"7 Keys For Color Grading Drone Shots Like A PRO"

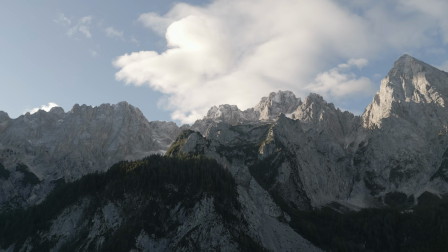(0:00)
If you want your drone shots to look amazing, you need to learn how to color grade them. And so in this video,
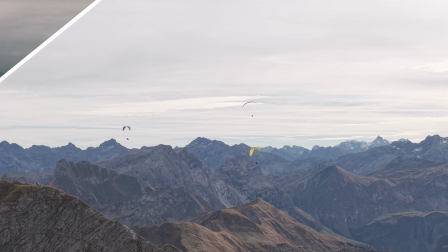(0:05)
I'm going to show you the top 7 techniques I use to color grade my drone shots and take them from looking like this to looking like this.
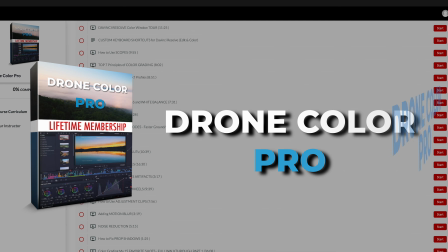(0:13)
And just FYI, this video is just one of over 25 tutorials in my drone color grading course, Drone Color Pro, and more on that later.
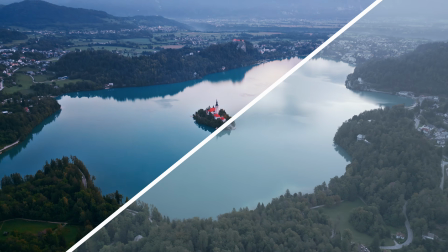(0:21)
But right now, let's dive into my top 7 keys for color grading drone shots.
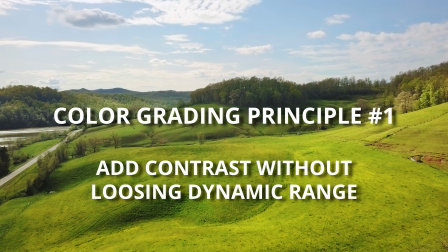(0:26)
So principle number 1 is add contrast without losing dynamic range.
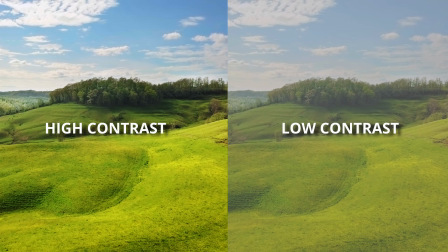(0:31)
So basically our brains are wired to like contrast. In general, an image with higher contrast is going to be more visually attractive than one with lower contrast.
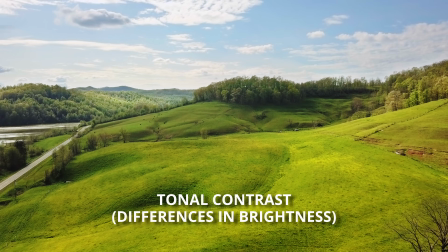(0:40)
And the main way that we add contrast is through tonal contrast, or in other words, differences in brightness.
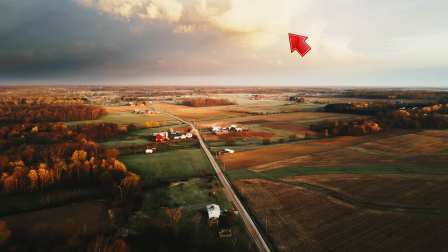(0:46)
When you increase the contrast, you make the bright parts of the image brighter and the dark parts of the image darker. And so because contrast makes things look good, we want to add as much contrast to our shots as we can.
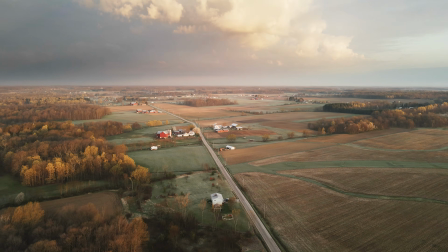(0:57)
But as you increase the contrast,
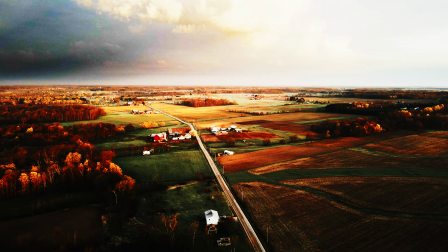(0:58)
you'll start to lose detail in the brightest and darkest parts of the shot because the bright areas become pure white and the dark areas become pure black.
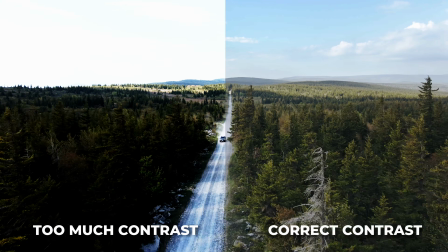(1:06)
And this is basically throwing away part of the dynamic range that the camera has captured, and it just doesn't look good. So we need to find ways of increasing contrast without losing dynamic range.
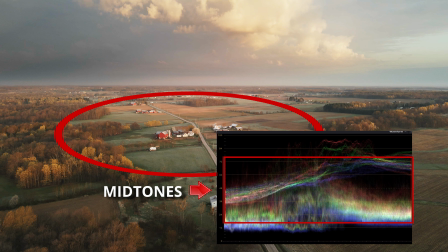(1:16)
And the way we do this is by expanding the range of the midtones, or in other words, taking the parts of the image that are neither very bright nor very dark, and making the brighter parts of that middle tonal range brighter and making the darker parts darker,
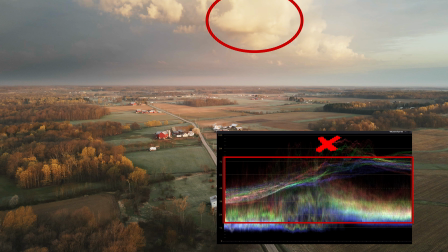(1:28)
but at the same time not making the very brightest parts any brighter because that would clip them to white, and not making the darkest parts any darker to avoid clipping them to black. And in the rest of the color section of the course, I'm going to show you how to actually achieve this using tools like highlights and shadows and masks,
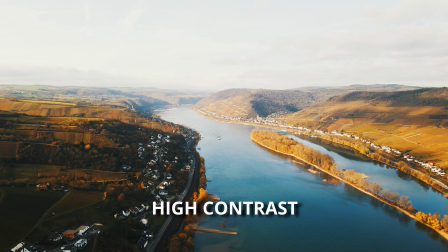(1:44)
but the main principle is to have both high contrast and high dynamic range at the same time.
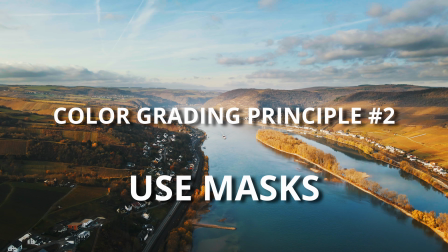(1:49)
Moving on to principle number 2, which is use masks. Now this is actually one of the tools that I used to achieve principle number 1, high contrast without losing dynamic range,
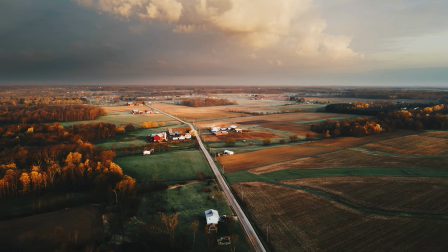(1:59)
but it's such an important part of how I color grade my shots and makes such a big difference that I think it deserves its own whole point.
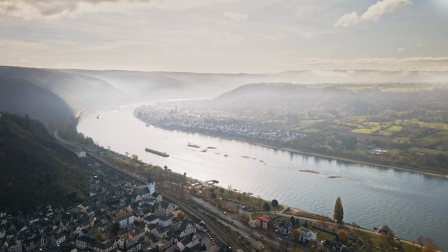(2:06)
Using masks to select different parts of what you're color grading just gives you way more flexibility and control to be able to target exactly what you want to adjust,
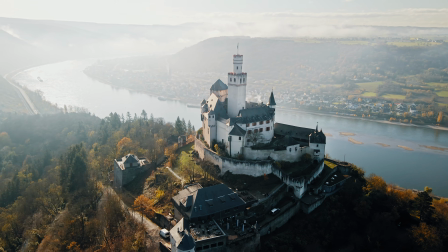(2:14)
rather than having to apply all your adjustments to the whole image.
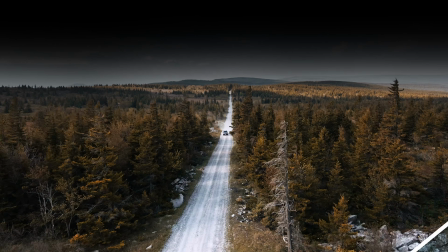(2:17)
Something I do all the time is to use masks to separate the ground and the sky to even out the exposure and be able to grade them separately,
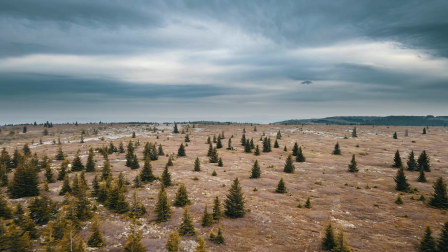(2:24)
and just applying this one principle can make your shots 10 times better. Another thing you can do with masks is to select your subject and make it stand out more. Again, I teach the mechanics of how to use masks in a separate lesson, but for now, here are a couple more examples of the power of masks.
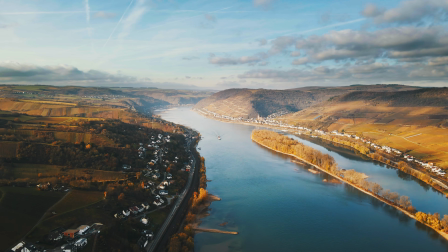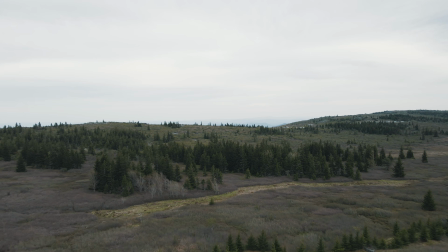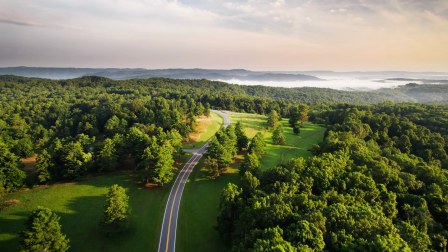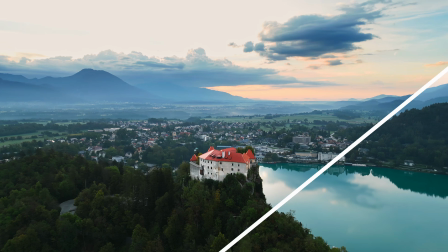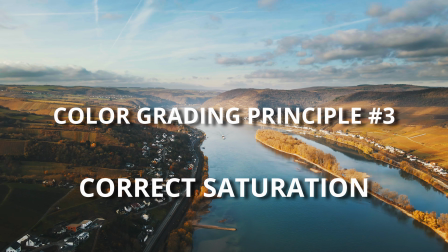(3:05)
Principle number 3 is have the right saturation. Saturation is basically how intense colors are, and again, our brains are naturally wired to like more saturated, more vibrant colors. So if you show most people 2 shots, one that's more saturated and one that's less saturated,
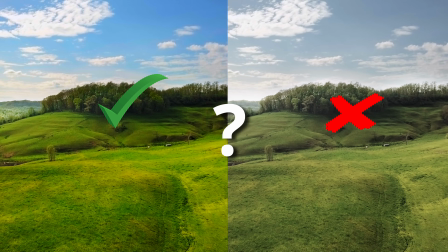(3:19)
and ask them which looks better, they'll usually pick the one with the more saturated colors. So we can make our shots look better or more attractive by increasing the saturation.
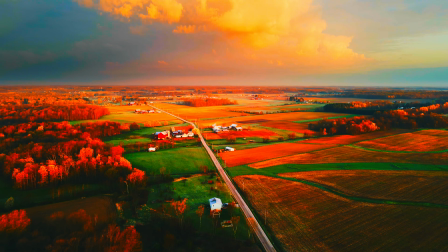(3:28)
But you have to be careful with this because if you increase the saturation too much, the colors start to look harsh and unnatural and just basically ugly.
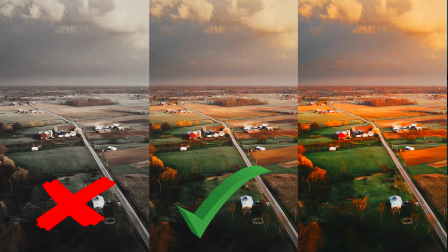(3:35)
So you have to strike a balance between having pleasingly high saturation and just looking over the top. Now, one way to have more saturated colors without turning the whole shot into an oversaturated mess is to only increase the saturation of certain colors.
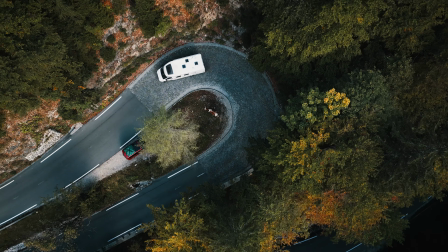(3:49)
This is what a lot of LUTs do. They increase the saturation of some colors and decrease the saturation of others, and you can do something similar manually with HSL curves. And that brings me to principle number 4, which is cinematic versus accurate colors.